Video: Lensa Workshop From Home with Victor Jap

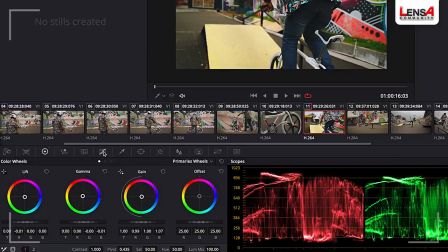[42:07]
Kita tinggal ke curve, oke? Nah di sini itu ada yang namanya Hue versus Hue, dan next ada namanya Hue versus Saturation, Hue versus Luminance. Jadi basically di sini kita bisa mengatur hue, dan lalu di sini itu bisa mengatur saturation-nya, lalu di sini mengatur luminance-nya.
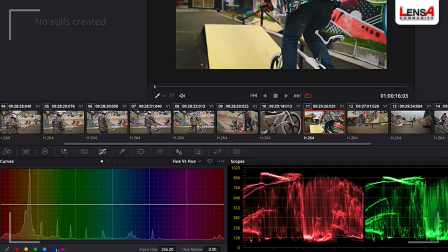[42:25]
Nah, di hue ini gue bakal klik warna yang pengen gue ubah. Contoh misalkan gue pengen ubah awannya, gue klik biru ini dua.
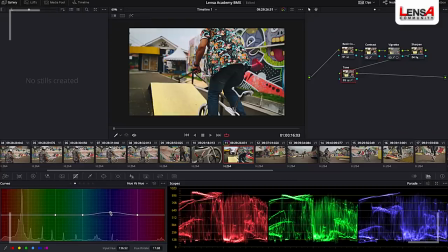[42:33]
Gue bisa geser ke atas atau geser ke bawah. Kalau geser ke atas itu bakal berubah slightly menjadi sedikit hijau atau cyan. Kalau ke bawah itu lebih ke arah magenta. Biasa gue naikin sedikit ke atas gitu ya, supaya terlihat hijau-hijau dikit gitu.
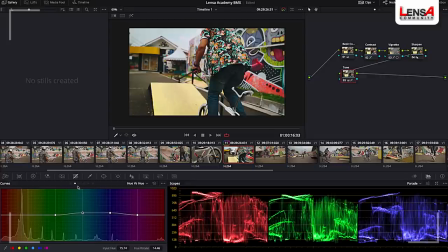[42:56]
Oke, cukup sedikit aja. Dan lalu di saturation pun gue bisa mainin juga warnanya. Di sini gue mau mainin sedikit untuk warna skin tone-nya, yaitu orange. Dimana gue bikin sedikit pop out, gue naikin sedikit aja. Dan juga untuk birunya, mungkin sedikit bisa gue naikin juga,
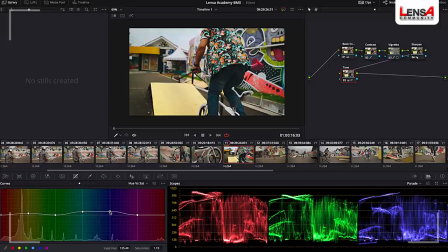[43:18]
supaya lebih pop out birunya. Oke, setelah itu luminance-nya pun bisa gue mainin juga. Dan di sini anggaplah awannya pengen gue gelapin sedikit. Jadi gue pilih warna biru dan di sini gue turunin.
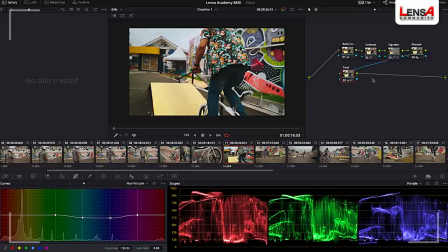[43:34]
Oke, cukup untuk tone-nya. Jadi kalian di sini bisa lihat before after per notes itu dengan cara mengklik angka yang ada di notes ini.
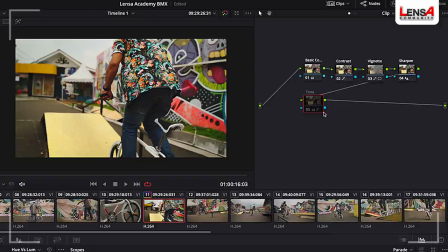[43:41]
Tinggal diklik, dia bakal disable. Dan kita klik lagi, dia bakal nyala lagi. Nah, kalau kita pengen before after secara keseluruhan, kita bisa klik yang ada di atas ini yang kayak pelangi, kita klik aja.
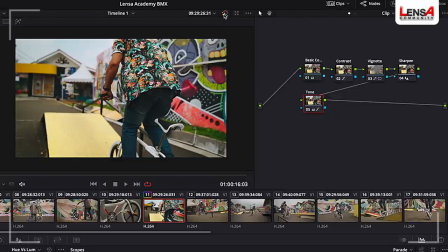[43:55]
Nah, ini before, ini after. Udah berubah banget ya, langsung pop out warnanya itu benar-benar enak dilihat. Oke, sekarang pertanyaannya, apakah gue bisa mengcopy ini untuk footage yang lain?
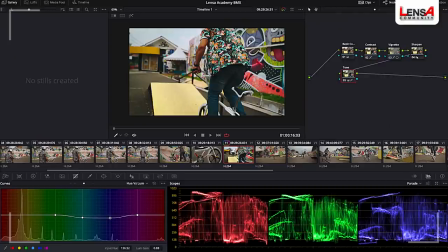[44:08]
Oke, contoh, gue di sini menggrading untuk footage yang nomor 11.
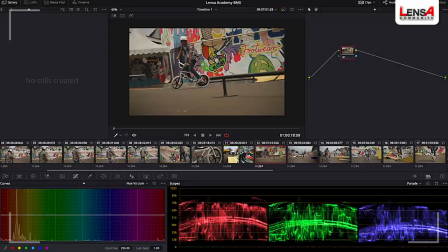[44:13]
Ketika gue ke nomor 12, gue bisa mengcopy footage dari yang sebelumnya dengan cara tinggal mengklik tombol di keyboard, yaitu adalah sama dengan. Dia bakal langsung mengcopy grading dari footage sebelumnya.
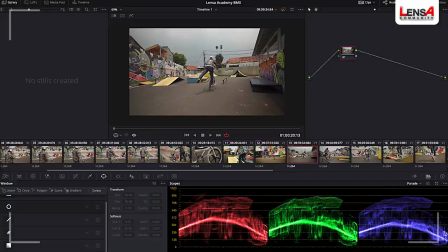[44:26]
Sekarang untuk footage yang 13, ini gue ada option untuk mengcopy dari footage yang 12 atau enggak yang 11. Kalau gue klik sama dengan, itu dia bakal mengcopy grading dari footage yang sebelumnya. Dan gue juga bisa klik tombol minus yang ada di keyboard untuk mengcopy gradingan dari dua klip sebelumnya.
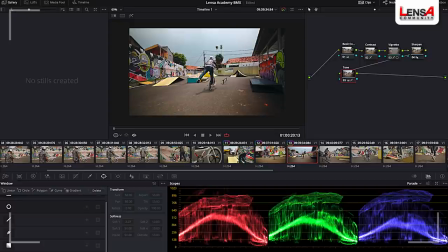[44:46]
Jadi kalau untuk footage 13 ini, kalau gue klik sama dengan, dia bakal mengcopy gradingan dari klip yang 12. Kalau gue klik minus, berarti dia bakal mengcopy gradingan dari klip yang nomor 11. Seperti itu. Maksimal cuma dua klip sebelumnya. Dan gimana caranya gue menyimpan hasil gradingan gue ini?
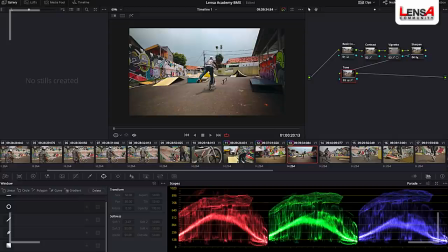[45:04]
Oke, simple caranya, kita tinggal ke layar ini dan kita klik kanan, dan di sini ada grab still, maka kita klik grab still.
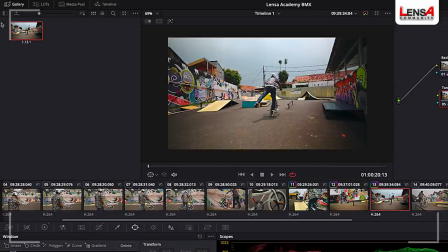[45:13]
Nah, di sini kita bakal menyimpan data dari gradingan kita, bisa dibilang ini seperti loot, di mana kita bisa aplikasiin di footage-footage kita yang lain. Contoh, misalkan gue pindah ke footage paling depan.
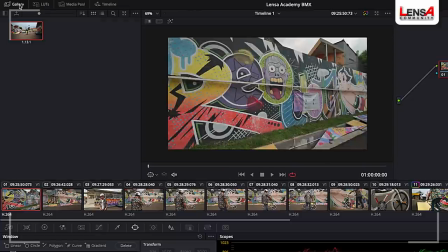[45:25]
Dan di sini gue tinggal pastiin gue ada di tab galeri, dan di sini ada gradingan gue yang udah gue simpan. Gue tinggal klik kanan, dan juga tinggal apply grade. Oke.
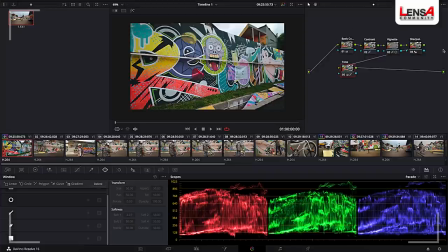[45:37]
Jadi langsung gradingnya udah ke copy ke footage yang gue mau. Oke, jadi simple banget untuk color gradingnya. Semoga teman-teman juga bisa ngikutin. Dan sekarang gue bakal kasih lihat final dari editing video gue.